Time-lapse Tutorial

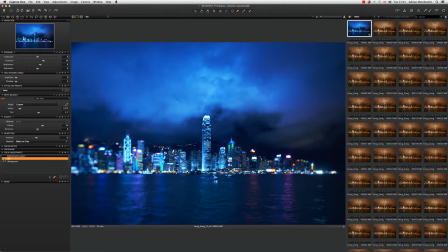and that's what we've gone to that's made a massive difference now the next thing I want to do is these buildings I think I'd like to apply a little bit more clarity to the building so they really sharpen up and really punch out of this I'm gonna do another adjustment layer and I'm
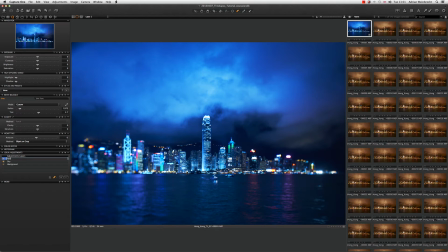gonna call this buildings I'm doing this fairly roughly fairly quickly but I've got I've got a very soft edge on what I'm doing okay so let's now have a little bit of a look at what happens when we increase the contrast
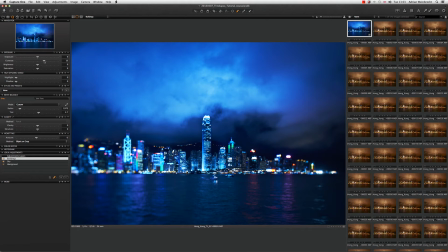just in there you can see that's having an impact already let's bring up our brightness okay so it's really popping out now and now let's also bring out the clarity really push
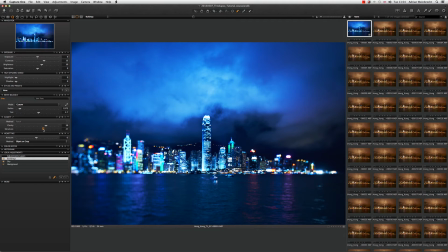out our clarity there play around a little bit of the structure so the city now really really pops out of there and really stands out now I wouldn't mind bringing out one or two colors. I think there's a few greens in here that look very, very nice. And also in the water, maybe bring out those blues even further.
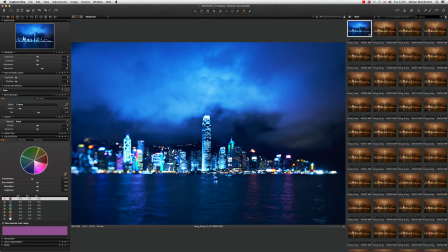Okay. So let's make sure we're on our background layer into Color Editor. And now let's make a selection here. Okay. And you can see there, bringing up this range here. And what I'm going to do is actually totally lift up the saturation of those.
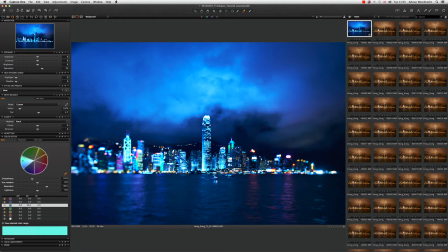Now you can see now throughout here, that green has really sort of lifted out and really sort of punched out now let's let's play around with sort of red there's a kind of red magenta going on here let's open this up a little bit more something like that and let's really pump up
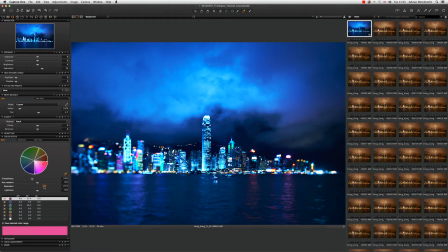the saturation here as well so we really bring out those colors and you can see here that it's having a great impact on all the colors through here and also through here in terms of the magentas and the reds and also in the water you see we've got a stronger reflection now in the water. So I'm pretty happy with that. That's all looking pretty good.
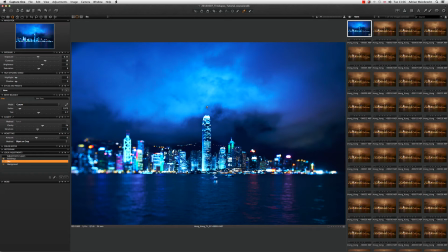So you can see there that's looking pretty interesting and importantly it's actually looking really different to how it started off.
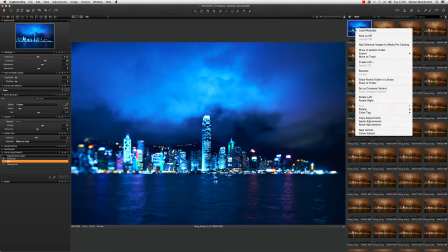So if I now right click on my file and
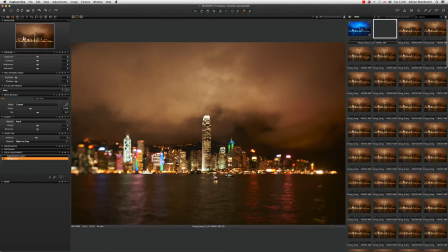I'll go to new variant what's going to happen is I'm going to get a copy of the image that I've just made but it's a copy
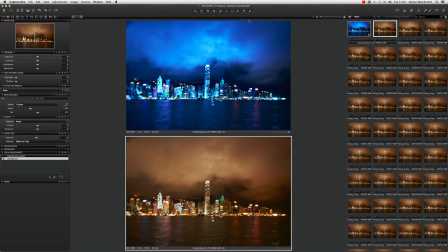as it was and if we look at the two files side by side, you can see there's quite a massive difference.
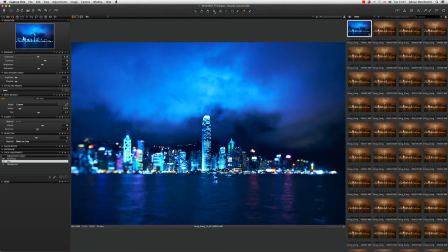Because this is going to go to video, we're actually going to crop it now for HD video aspect ratio. Now I've already set up a 1920 by 1080 crop. So that's what I've just chosen here. And now let's apply that. Okay, that's looking pretty good.